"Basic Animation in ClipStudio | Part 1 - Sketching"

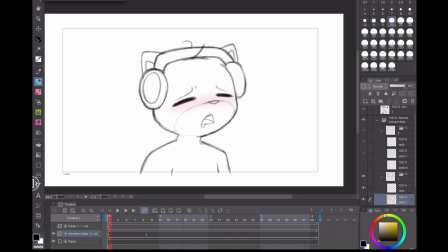(12:44)
Maybe for the other things in this, I'll try that. I guess for now, I'm just showcasing my process as it currently is. Then I figure there will be like 2, maybe 3 frames in between this one and this one.
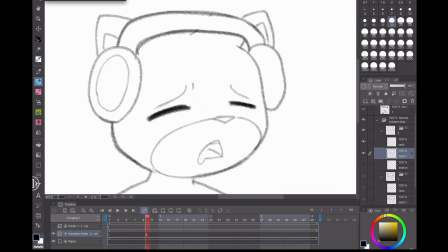(13:03)
Also, his eyes need to be a little thicker to match that first frame. Yeah.
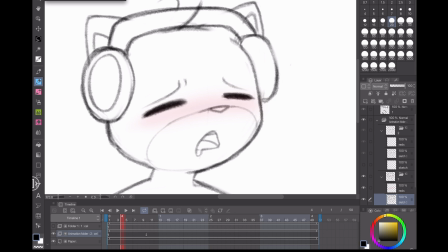(13:10)
I'll just do 2 for now. I'll put 1 here and 1 here.
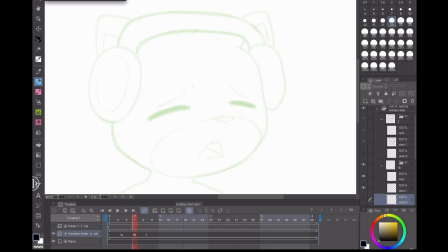(13:17)
Actually, I'm not going to make that one, and I'll show you why. When I have onion skin on, it sees the layer in front and behind.
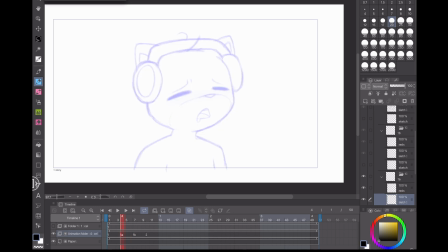(13:24)
So when I'm on this layer, I only see the one behind, but I can't see the one in front because, or like the other keyframe we made, because there's another layer in between.
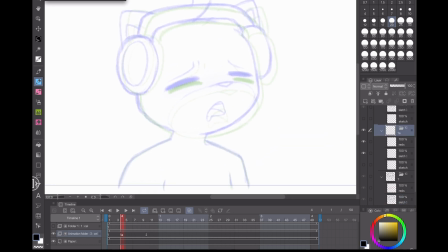(13:35)
So if I get rid of that extra layer, now we can see both. We see the one in front and the one behind. So I'm gonna do this first and then make the other one. Now with this one, I'm going to make it look closer to the original drawing rather than the new one.
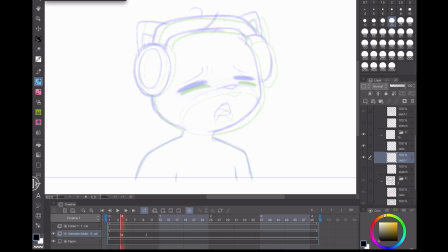(13:53)
It's gonna be pretty similar, just slightly offset, because his head will have started the bob movement. It's just like starting to lurch forward, just starting.
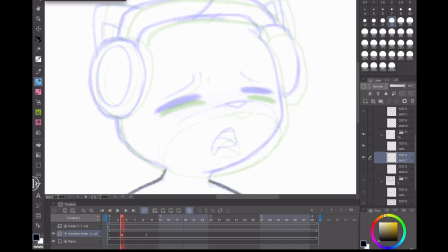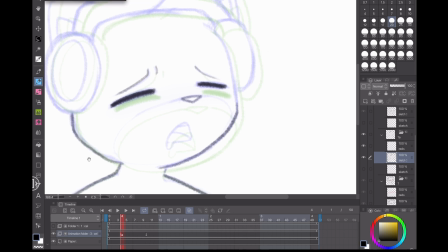(14:26)
And you can just pretty much trace the original drawing and then move things slightly.
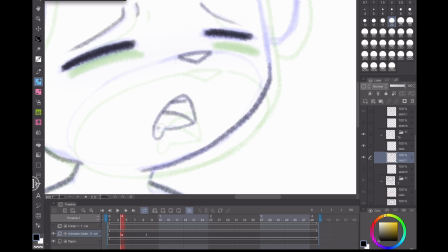(14:32)
I'm redrawing all of this, you know, like the lines by hand and stuff, and it's, in the end, it will make it look nicer.
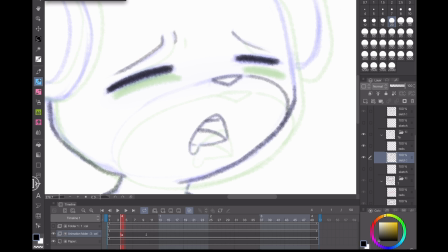(14:40)
At least that's been my experience. It'll look nicer than if you just copied and pasted.
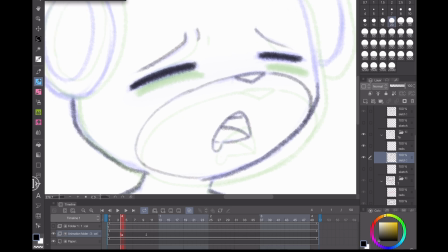(14:48)
Although some people are, you know, like they're not me. Like they can copy and paste things and it looks like just fine.
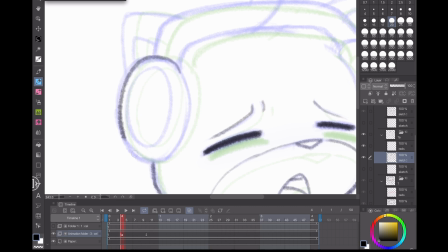(14:58)
But in my experience, I just kind of prefer going over the drawing again. It ends up looking more organic.
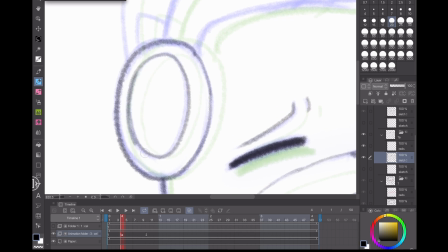(15:07)
As long as things are not like weirdly sliding around, like falling out of place and winding up somewhere they shouldn't.
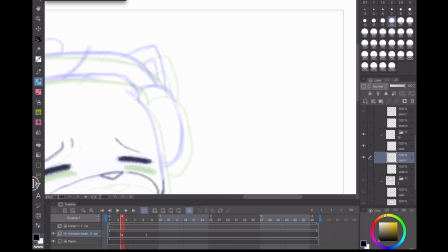(15:17)
Like the eyes randomly getting spaced farther apart than expected. Stuff like that has happened to me.
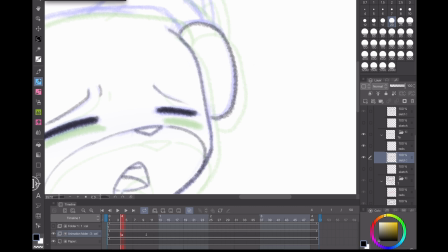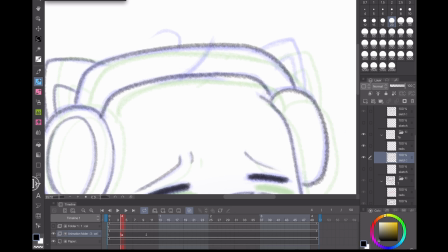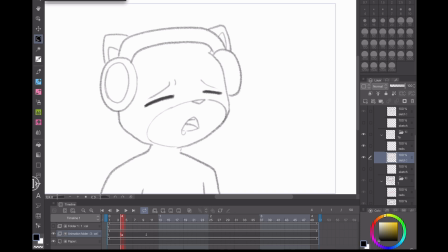(15:35)
not gonna forget that this time. I can turn this off and we will grab the head and just move it slightly this way.
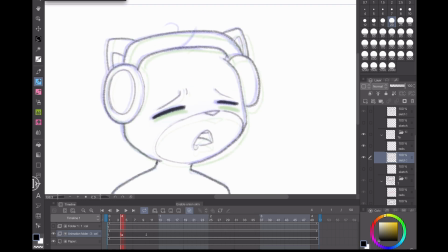(15:50)
Reconnect it to the bod. So now we have, we're
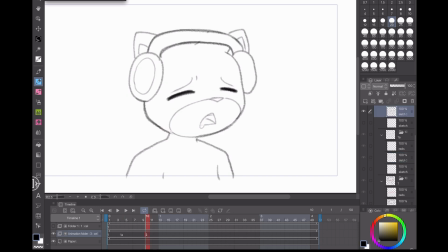(15:58)
gonna draw a connection between this one and this one where his head's down. He almost looks sad here. And this one can be like, you take the position and everything of stuff in the drawing,
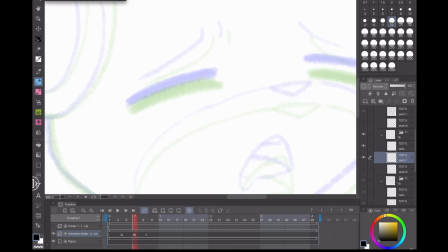(16:17)
and you can just draw whatever it is that, like right in between. Like see, this eye is here, this eye is here. We can go right in the middle. Calculate like the middle.
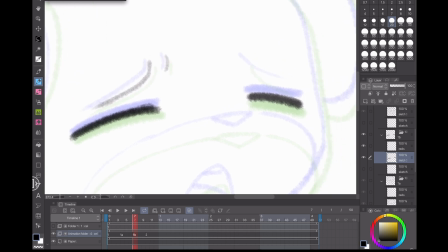Nose right in the middle. Get right in between these two.